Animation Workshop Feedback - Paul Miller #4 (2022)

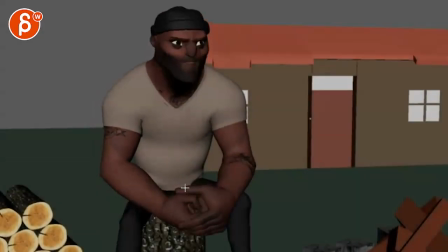0:04 Let's check out the reel. So far, so good.
Look, lady, I did what I had to survive.
Okay. It's not too shabby. It's a bit more of a somber clip.
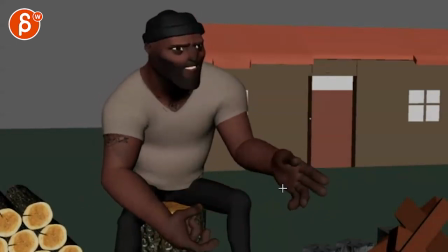0:22 Look, lady.
Which means that this gets a bit... It's a bit over-animated with that much drag. You don't really want to do generally something like this unless it's super cartoony,
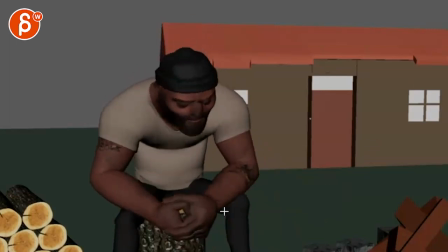0:32 but it's also the move is really fast and kind of anything that's like that high energy movement wise is going to take away from the tone of the audio.
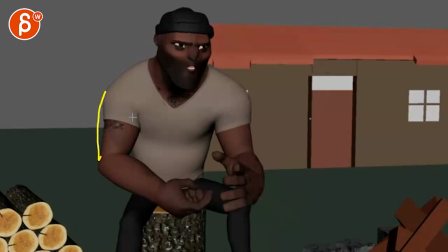0:42 And then I would get some bimbos in there just a little bit to round out that shape. It's a bit exaggerated there especially. And I'm not sure to be honest that you need this.
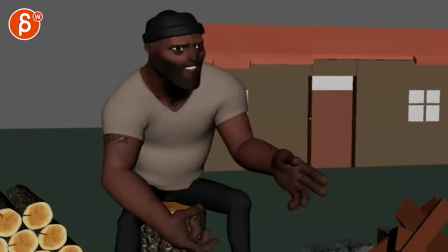0:57 But it's just, it's very common to put in gestures. And with this being, like, the energy of the audio is so quiet that, to me, this is almost...
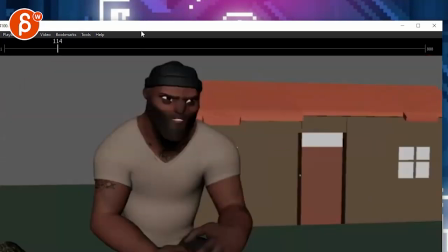1:09 that's not the right way to zoom with this tool, but I would do
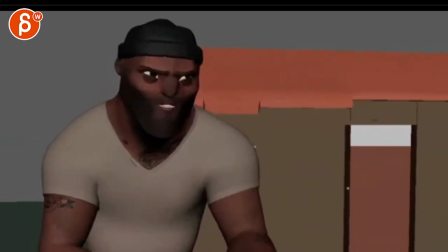1:16 something that's more like this, to be honest. Let's see.
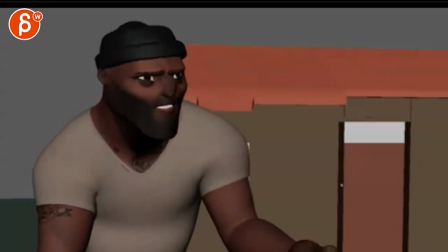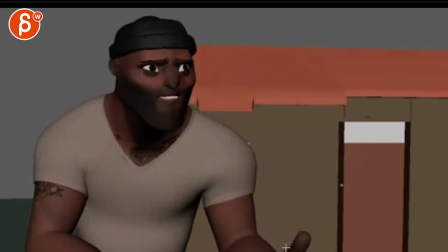1:26 Yeah. And then I will keep the gestures, just bring that thumb in so we don't see the thumb, but we still feel this.
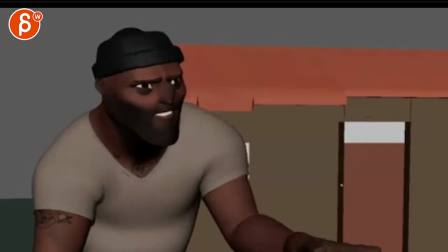1:34 Because then it's like a natural thing that the actor did and he just happened to frame it like this. Or maybe even one closer if I can. No, I can't.
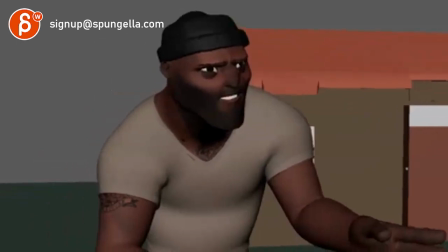1:45 So that's probably what I would do for this one.
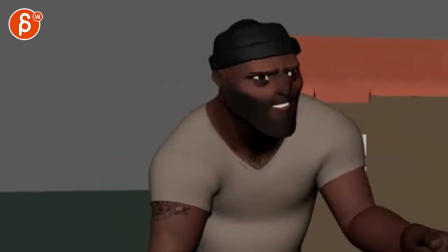1:51 Hold on, I'm going crazy here. There you go.
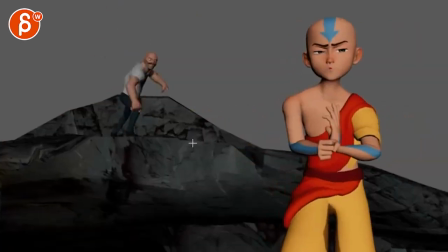1:57 After that, oh, it's because I have this speed double.
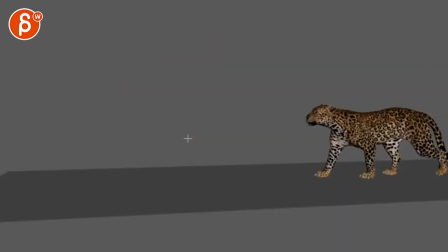2:01 There you go.
I did what I had to survive.
And the thing about this is that it's a cool walk. I think you're a bit too much in terms of how far the scapula travels back. Definitely high is okay. You can actually go even slightly higher. But you're going from, you know, a bit more...
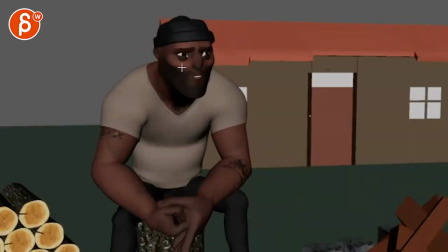2:21 I mean, it's not super cartoony, but it's still, you know, given the rig and everything else, it's a cartoony...
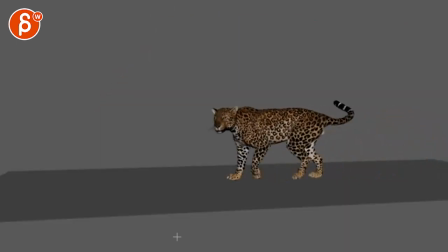2:26 showcase to going to a photo reel clip. So I'd be careful mixing these. I think this on a VFX reel, yes, but then on a cartoony reel, it would just be,
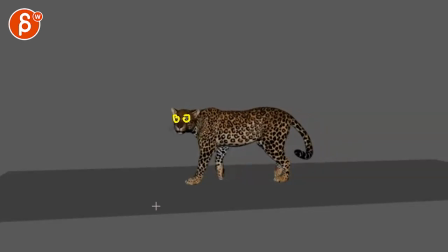2:40 you know, maybe you bring in some cartoony eyes and then you have like bushes or something and you got a little creature that goes there, hides, right as the thing looking over here, you know, hides.
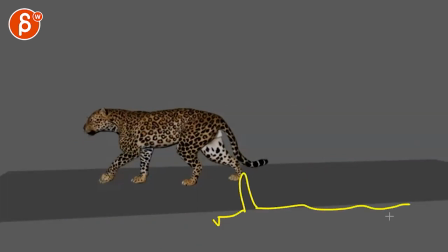2:54 Then it looks over there and then pops up and scurries over there. You mean like you can make something cartoony out of this?
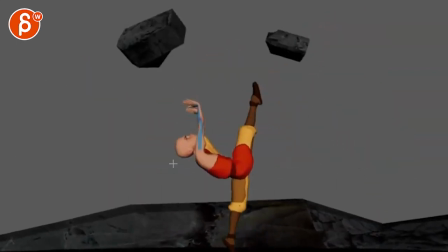3:05 This
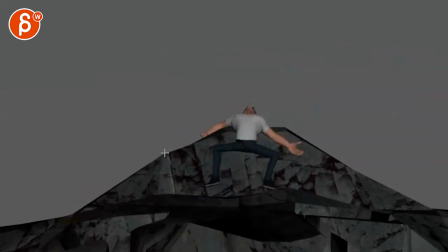3:09 it's always good to have full body mechanics for sure. It just feels light.
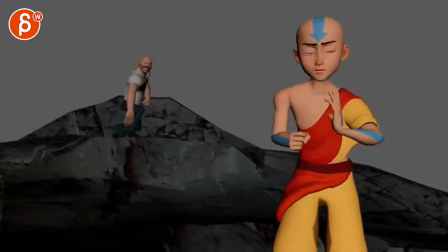3:16 That's my main feeling, especially here.
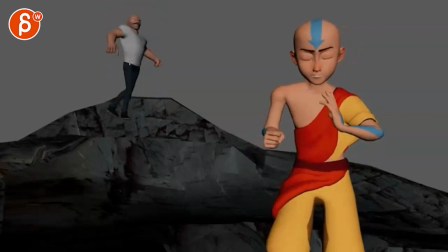3:19 How he comes in, like this feels more like he is, you know, some X-Men, something floating down. But if that's a float, then I would have coming down, float, stop a little bit with some overlap and then drop.
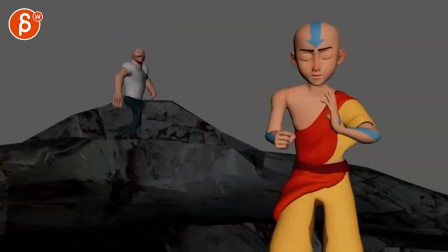3:34 Because right now it's neither here nor there. Like, is he floating? Is he falling? Because if he's falling, the physics are off.
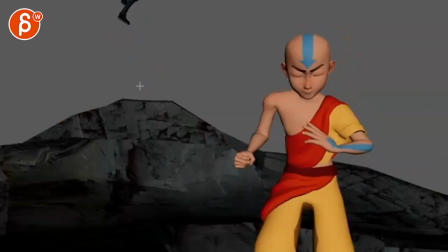3:40 It's too slow. So we don't quite know what this is supposed to be. And then careful, you have a land and the move at the same time.
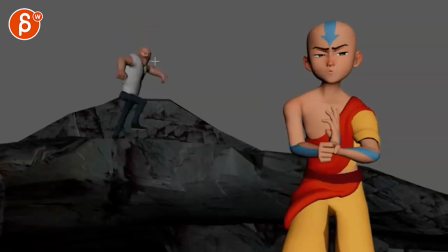3:48 So I don't know where to look technically. Then that's okay, we're getting into this.
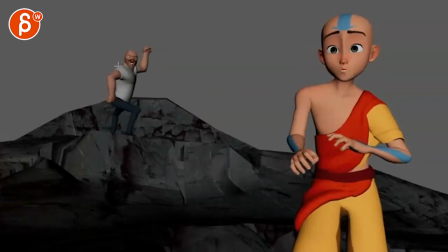3:54 So for your silhouette, you don't want that in front of the body. You can clear that up a little bit.
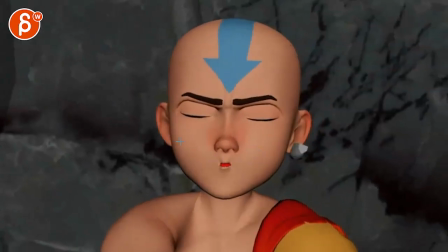4:00 That's all cool. There's okay stuff here, watch out.
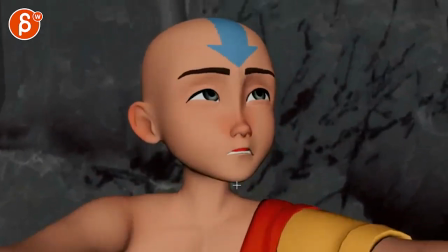4:05 We're really pinching this and breaking the model. And then you gotta work a little bit on asymmetry.
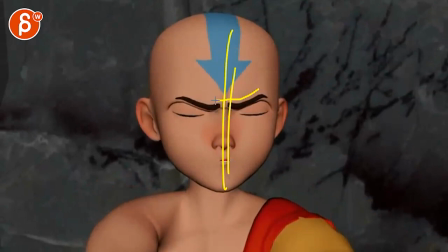4:10 You know, like one eyebrow higher than the other.
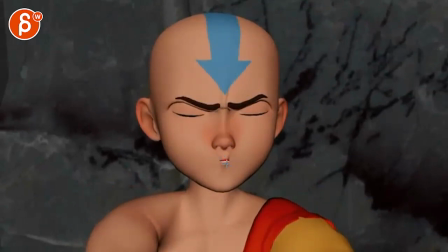4:12 The face could be slightly like this. Like the mouth could be over and tilted.
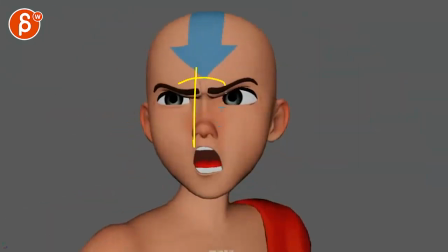4:20 And then careful here, just in terms of everything is set up to be right to left in terms of how they are situated, right?
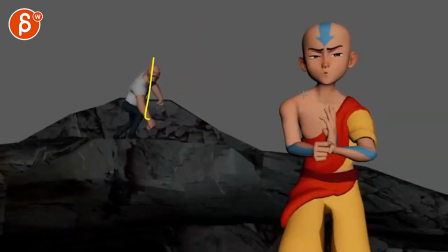4:28 You got the, there you go. This guy is on the left, on the right, but then you get to this.
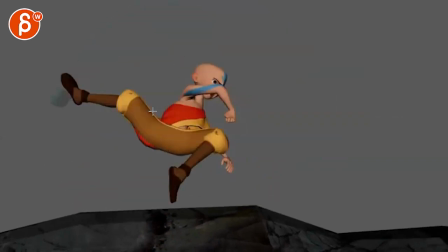4:36 Yes. And then still yes.
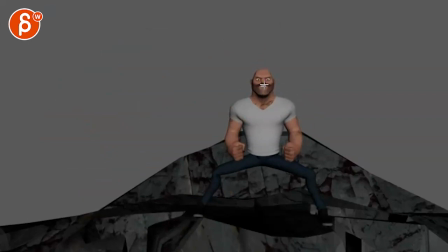4:41 And then it's weirdly on the right side and almost looking at me, like this should be staged like that, clearly looking this way.
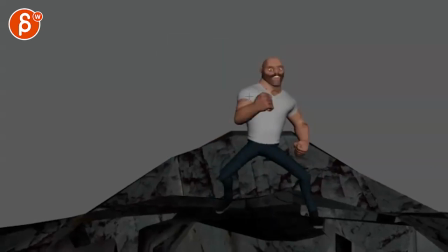4:51 And then that as an ending is a bit simple. Also, the danger is that you're moving him straight away from camera.
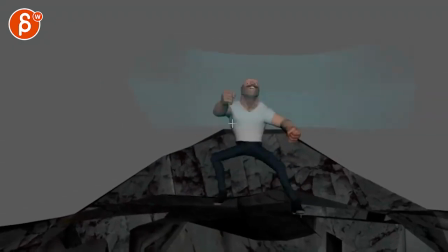4:57 So you can't do really much in terms of C-curve reversals or anything with the line of action. all we're seeing here is shadowing and visually silhouette-wise him getting shorter, but we don't see, you know, imagine Because he's more three-quarter and he's like this and gets blown back.
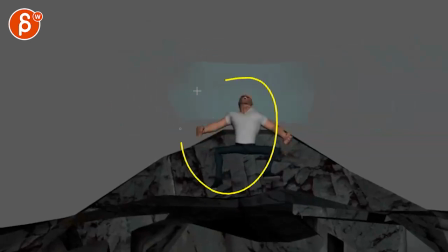5:14 You can play a bit more with the silhouette. So that as your finale shot is just a bit soft and kind of weak.
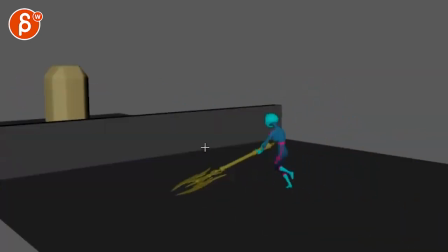That works. I think this is good for weight. Like, I like that you have weight in there. It's borderline.
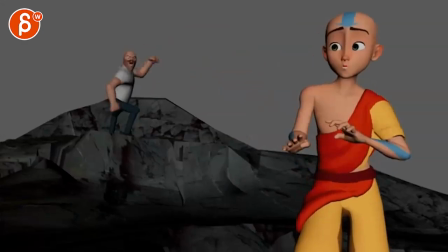5:39 You have to be careful when you have a full body mechanics action shot like this. You're covering a lot of bases there.
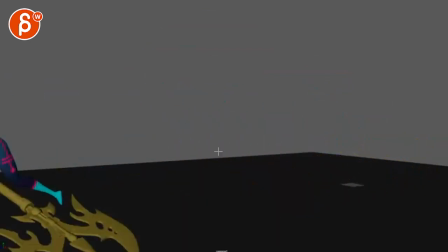5:44 So do we need something like this again, where a character is running and jumping and doing all of this?
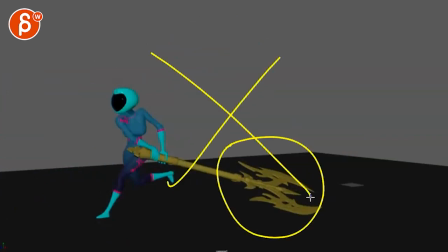5:50 The plus point on this one is this. I would almost nix this and do a separate shot just about weight. Someone lifting, pulling something, but like really specifically about weight, but not a character lifting a box.
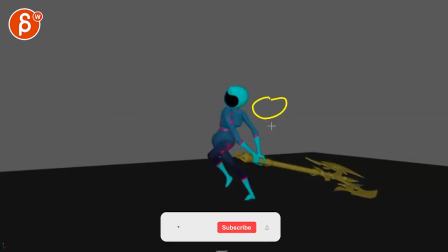6:05 So it should be something that's in a movie, like someone's buddy is asleep or drunk and someone has to lift him up and put him somewhere. Or, you know, like a dock worker picks up like a really big, my example is always like a fish, and a fish is struggling.
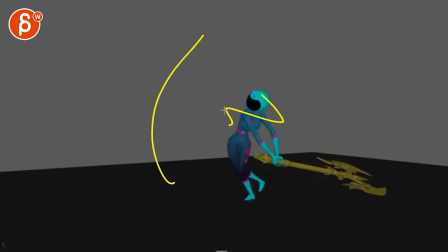6:16 So then you have weight plus something that happens, you know, where the weight is kind of the driver almost.
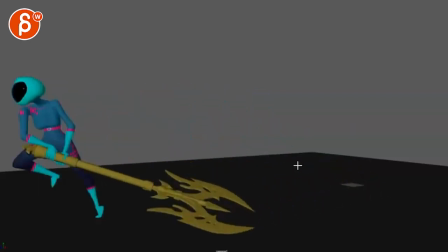6:22 And then it's more like the quirky day job of a fisherman or something. So, you know, something that's a bit beyond an exercise.
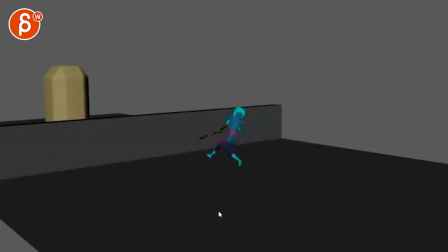6:29 Like stuff like that, when you have set pieces like this, that just feels very exercisey because it's just kind of a platform there.
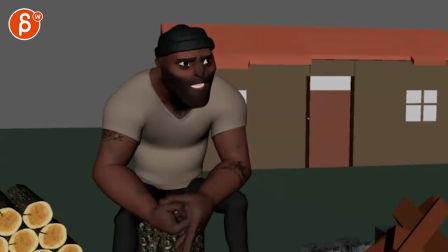6:37 Same thing with something like that. So for me, it's always like, it's not super extra effort.
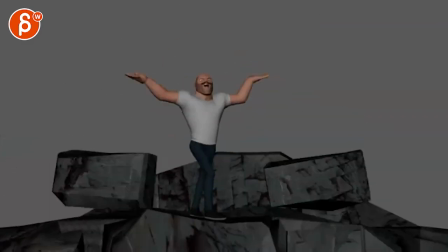6:42 Like even on something like this, it's cool.
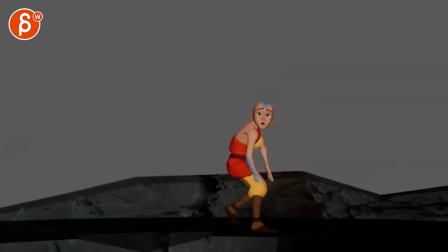6:44 But then I would add just like a blue background, give us some sky or something, so it doesn't just feel like your default Maya background.
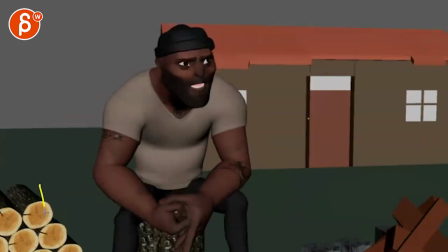6:52 Because you're already going, you know, further with your ideas and sets here and the complexity of all the shots and stuff.
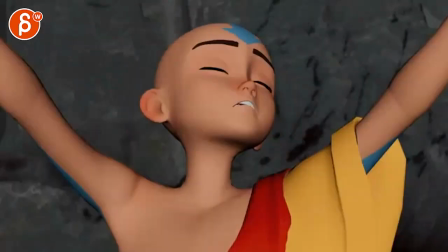6:57 You might as well continue. Like this to me feels more like a shot versus that, where the background is missing.
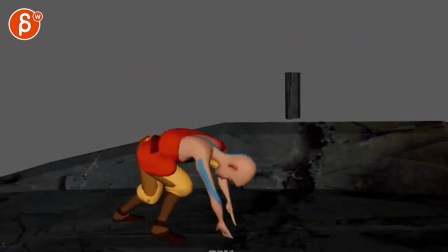7:03 So, you know, do you need it? No. Should recruiters just look at this?
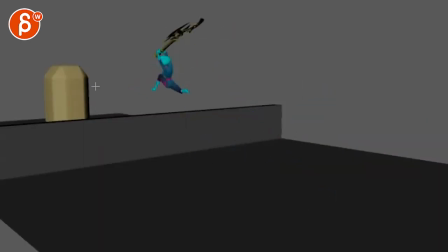7:08 Yes. But then imagine how many people are doing something like this. What will set you apart? Obviously, it's the storytelling, the entertainment value, the acting and all that stuff. But even like little things where you go like, oh, this person really went above and beyond to make it special and wants to stand out, basically.
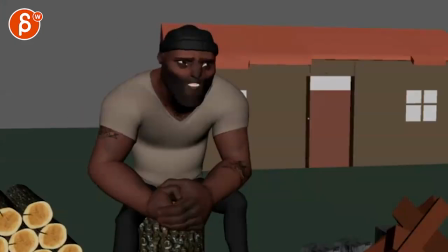7:27 All right. That's kind of what I have. As always, these are, you know, all super subjective.
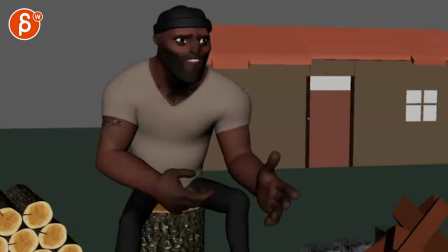7:32 Take from it what you need, and that's it. All right. There's an email. You can sign up. You can start whenever you want. You can submit whenever you want. You get 16 submissions. Either way, a like and subscribe would be awesome. All right. Thank you.